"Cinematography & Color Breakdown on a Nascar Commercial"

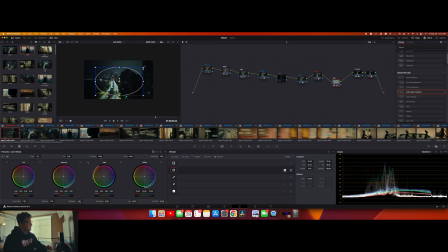[4:20]
Nothing crazy. The vignette is just to draw your eye where I want you to look in the frame. So in this frame particularly, I added the vignette to just kind of draw your eye to the center of the frame. All these node trees are pretty much the same here. So this shot was Alexa Mini.
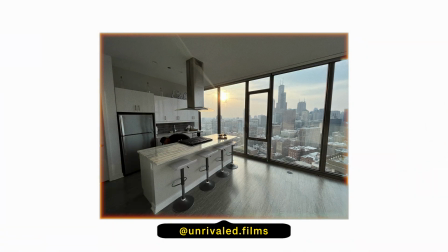[4:37]
We rented out, it was just like an Airbnb, I think, or a peer space in a building in downtown.
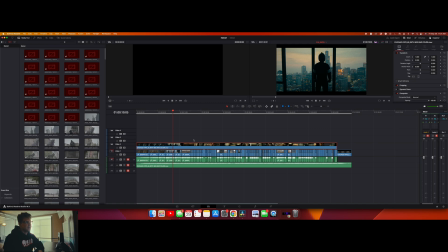[4:46]
We kind of wanted it to look like Gotham a little bit. Node tree is not too insane here.
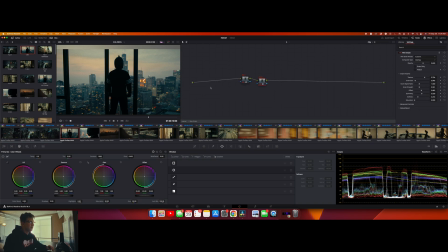[4:51]
We have some denoise here at the beginning. In this compound node here, we just have blur and grain just compounded into one node. Next, we just have another compound node with a color space transform inside of it, basically just taking the log C to Rec 709. Next, we have our halation.
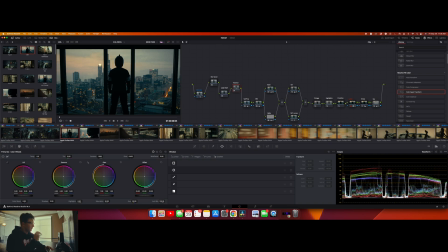[5:06]
Not a ton going on here, just brightening up the sky a bit, and then adding some stuff in these little lights here. Obviously this speaks for itself. WB white balance node. I think I took this to like a more warmer look. Yeah, I just brought my white balance up to like 530. Brought my tint up to like 5.
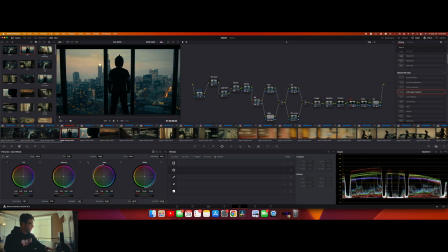[5:26]
Maybe I thought it was a little too green here. Yeah, I didn't want to go for like the teal look. Obviously it is pretty teal, but I brought my tint up a bit towards the magenta side just to take out some of that green.
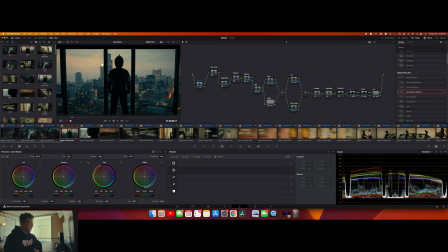[5:42]
A lot of these node structures you'll see I put a highlight node below the exposure node, and I've done that for a long time too, where I basically just qualify the highlights. So I think here I'm just qualifying the sky because it was just like a little hot for me, and then I will bring that down once it's qualified.
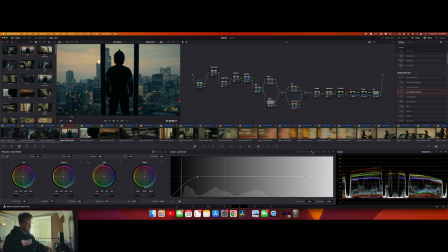[5:59]
Okay, and then here we have saturation curves. Most of the time on saturation curves I would just go over to my Luma versus Sat and then clean up the shadows and highlights. So I'll put a point at the first bar on each side, and then I'll just bring it all the way down on my shadows and highlights to make sure that
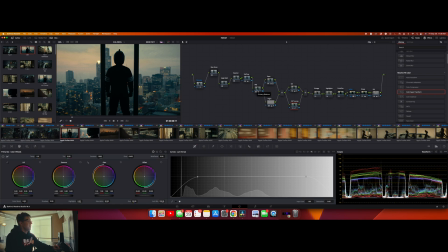[6:16]
my shadows are like close to pure black and my highlights are close to pure white, and they don't get too muddy. Again, that's different for everything. Maybe you want your shadows muddy, maybe you want your highlights muddy, but this scene particularly, I did not.
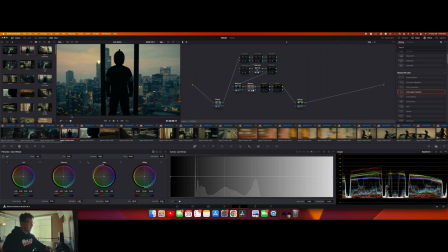[6:30]
And then here's the magic touch. So our film print, we're going with the 2383 D60 here.
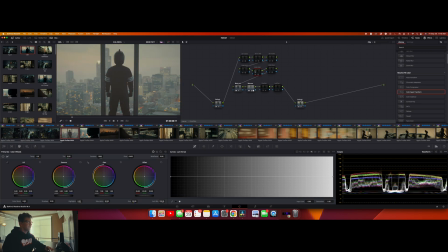[6:37]
It's just a Kodak film look. And you can see when I turn this on and off, that is like the whole shebang.
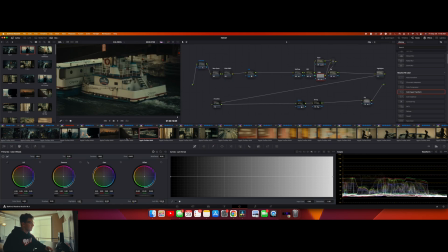[6:45]
It's like the fireworks go off in this one node. Like I said, all these city shots are KOMODO. This is really where the KOMODO came in handy. I think on a lot of these too, I wasn't even running around with a monitor. I literally was just like monitoring off the little 3-inch screen on the top. This is probably on the 75.
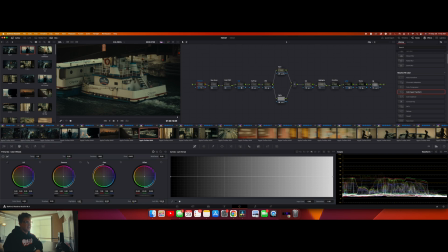[7:03]
Same node structure here. Our grain prep, literally everything's the same. The print foam is the same. The only thing that's changing are the levels and these like exposure nodes, the white balances, all this stuff. This may have been on sticks, but a lot of these city shots are handheld, especially when we get to this moving stuff over here.
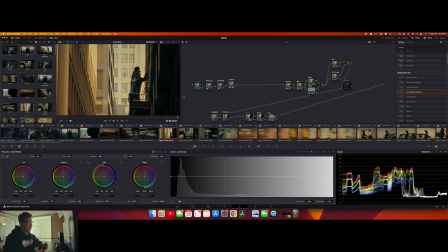[7:22]
The goal of this commercial was to kind of capture the essence of the city as a whole. This was a commercial for the NASCAR race in downtown Chicago, so the city was obviously a huge part of this commercial.
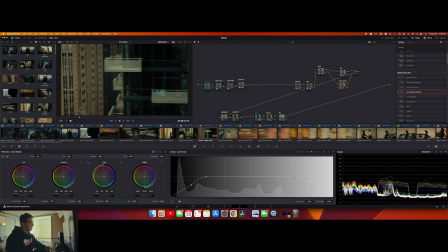[7:33]
This might have been my favorite drone shot in the whole film here. The way that they reveal the street from behind this building is pretty wild.
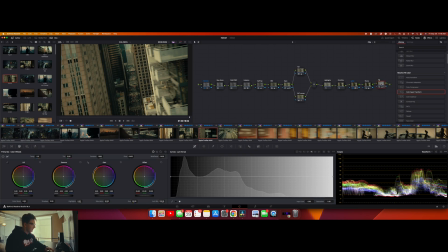[7:40]
Like I said, all these nodes are pretty much doing the same thing, especially in the drone shots here.
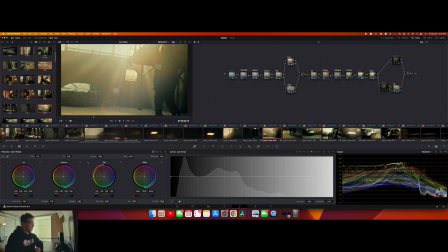[7:46]
Here we're just in like it's actually a super small warehouse. It wasn't that big.
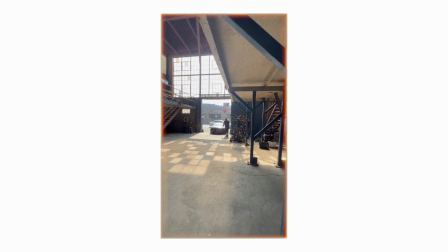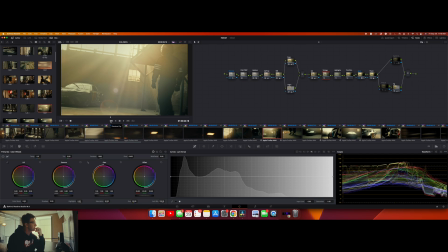[7:57]
We had these huge windows up in the top of the building here. So we planned it to where the sun would be coming in and hitting our subject and hitting the car. We also had haze, because who doesn't love haze? And it just really created these insane light rays with the sun coming through the window here.
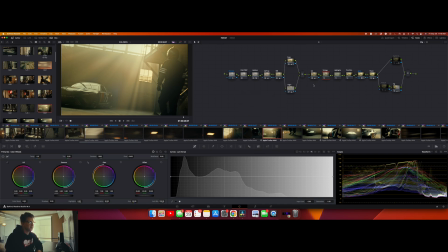[8:13]
Again, no tree stays pretty much the same throughout all of these.
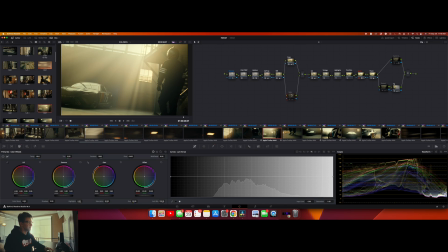[8:18]
You can really see where this highlight node affects the image here just because these windows are blown out because of the sun. But it works, it kind of tricks your eye because you know the sun's coming through that window, so you know it's going to be blown out, like even to your natural eye.
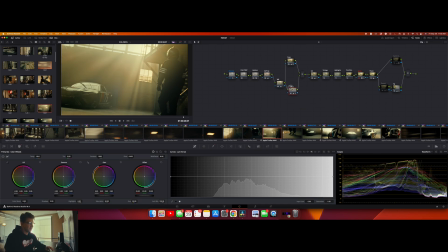[8:32]
And then bringing down those levels a little bit, you can see in the waveforms over here, just bringing down those levels really helps with just like balancing out the image, not having this huge punch in your face in the top of the image.
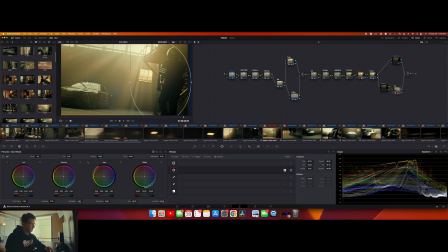[8:42]
You can also come over here to the vignette and draw a little shapey shape around your subject and, you know, draw your audience's eye a little bit more to where you want them to look. And then also the glow node. Just insane how much natural contrast that produces.
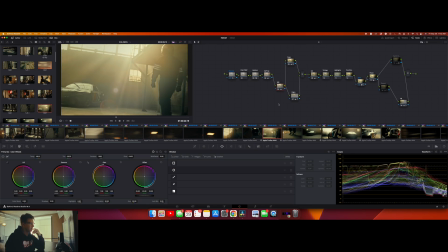[9:02]
Also, these lenses flare so nicely. I'm not sure if I mentioned it yet either, but this scene,
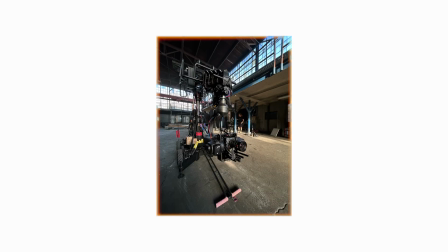[9:09]
we had a crane, pretty much a techno crane with an extending arm.
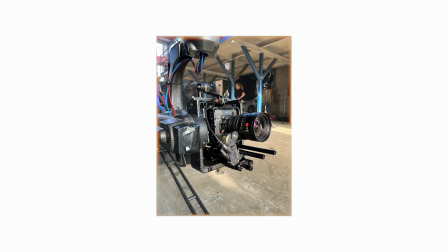[9:16]
Mounted the Mini on that. Our operators, Tim and Eon, really killed it here with the movements that we kind of instructed them on and like what we wanted.
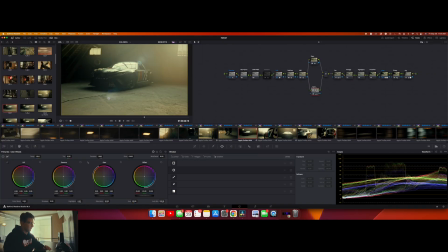[9:28]
Same node structure here. Everything's the same in all these. I really love the flare here, like I said. So bringing the highlights down it kind of draws your eye more towards the center of the frame and towards that flare,
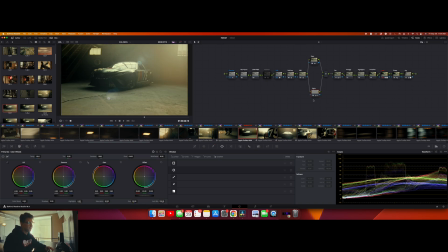[9:40]
I think, because there is so much of a highlight distraction up here in the corner of the frame. You can really see here where our glow node comes into play. In our vignette node, I did a little more on this one, I think. So obviously, first off, you have your shape here to draw the person's eye to the center of frame.
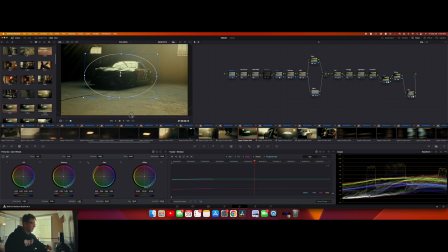[9:57]
And then I went over here and tracked it with the car to just try to make sure that it stayed in the same place. Since the camera is kind of moving and tilting up at the same time, you just want to make sure that that shape stays in the same place in frame. And
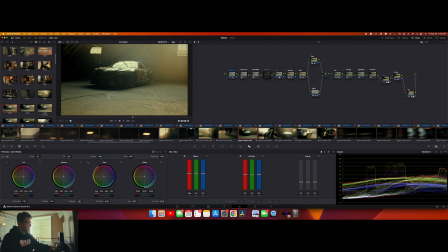[10:10]
then I came over here to my blur radius and just brought that up a little bit to just blur out. I think it was because these stairs over here, if I remember correctly, the stairs were drawing my eye away from the center frame.
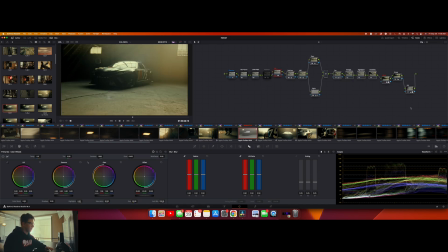[10:25]
And just from our Rec 709 conversion to all these other nodes, it's just pretty insane.
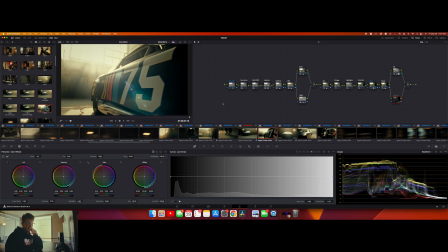[10:30]
Obviously sticking with that same print film emulation. And then all these shots were just super great in my opinion,
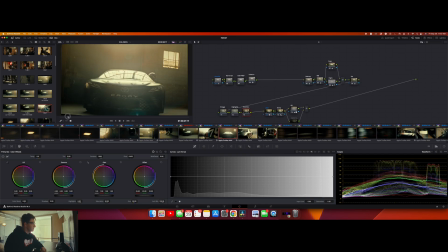[10:38]
just because we had that crane and just the movements that we could get with it in combination with the way that John and Jeff edited it in post.
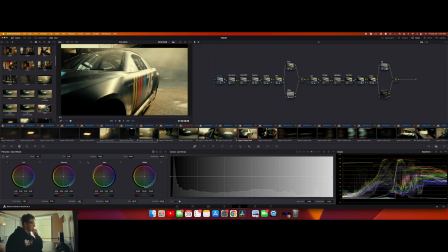[10:44]
They really like to keyframe and like make post movements, so just being able to have that movement on set but also have the option to do some post movements. You could see here like our frame moves as the shot goes.
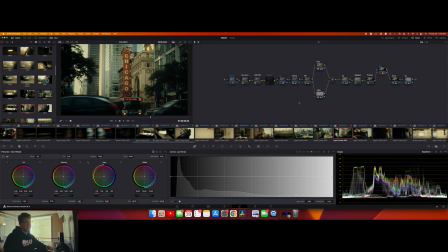[10:57]
So I really like this shot too, the way that those lenses render color and then how natural everything looks, and they're already warm from the start, so just to add warmth in there and just really make those lenses shine here, I was just pretty amped on how this stuff came out.
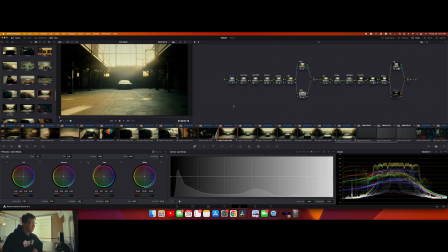[11:18]
I'll go through this one last shot here. Our directors on set had a really good idea to have our car going under the crane as the crane raised up and kind of panned down towards it. So this shot was really cool because we put the 16mm on, I think,
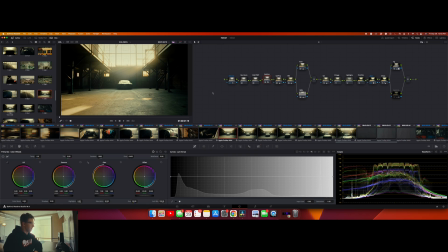[11:33]
and had our car just coming at the camera really fast, as fast as he could in that small tight space. I just really love the way that the haze is allowing the light to kind of hit everything in here. Adding that haze really gives it some atmosphere, and just having those light rays come through the window and like the sun where it's at,
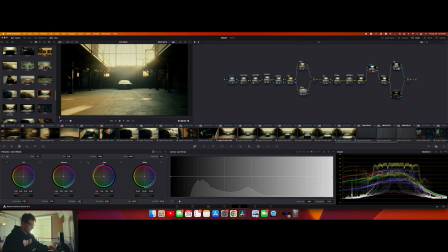[11:52]
I think just everything worked perfectly in this scene, especially in this frame particularly. So you can see with the bars.
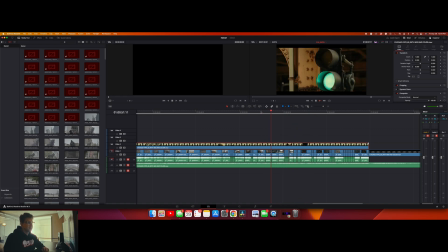[12:00]
See, the light turns green and the old boy punches it. Yeah. And then it goes into some more drone shots and some quick cuts here towards the end.
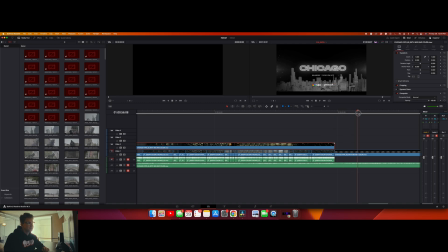[12:18]
And then we fade to our Chicago NBC Peacock. Anyways, I'm gonna end it there. Thanks for watching this video.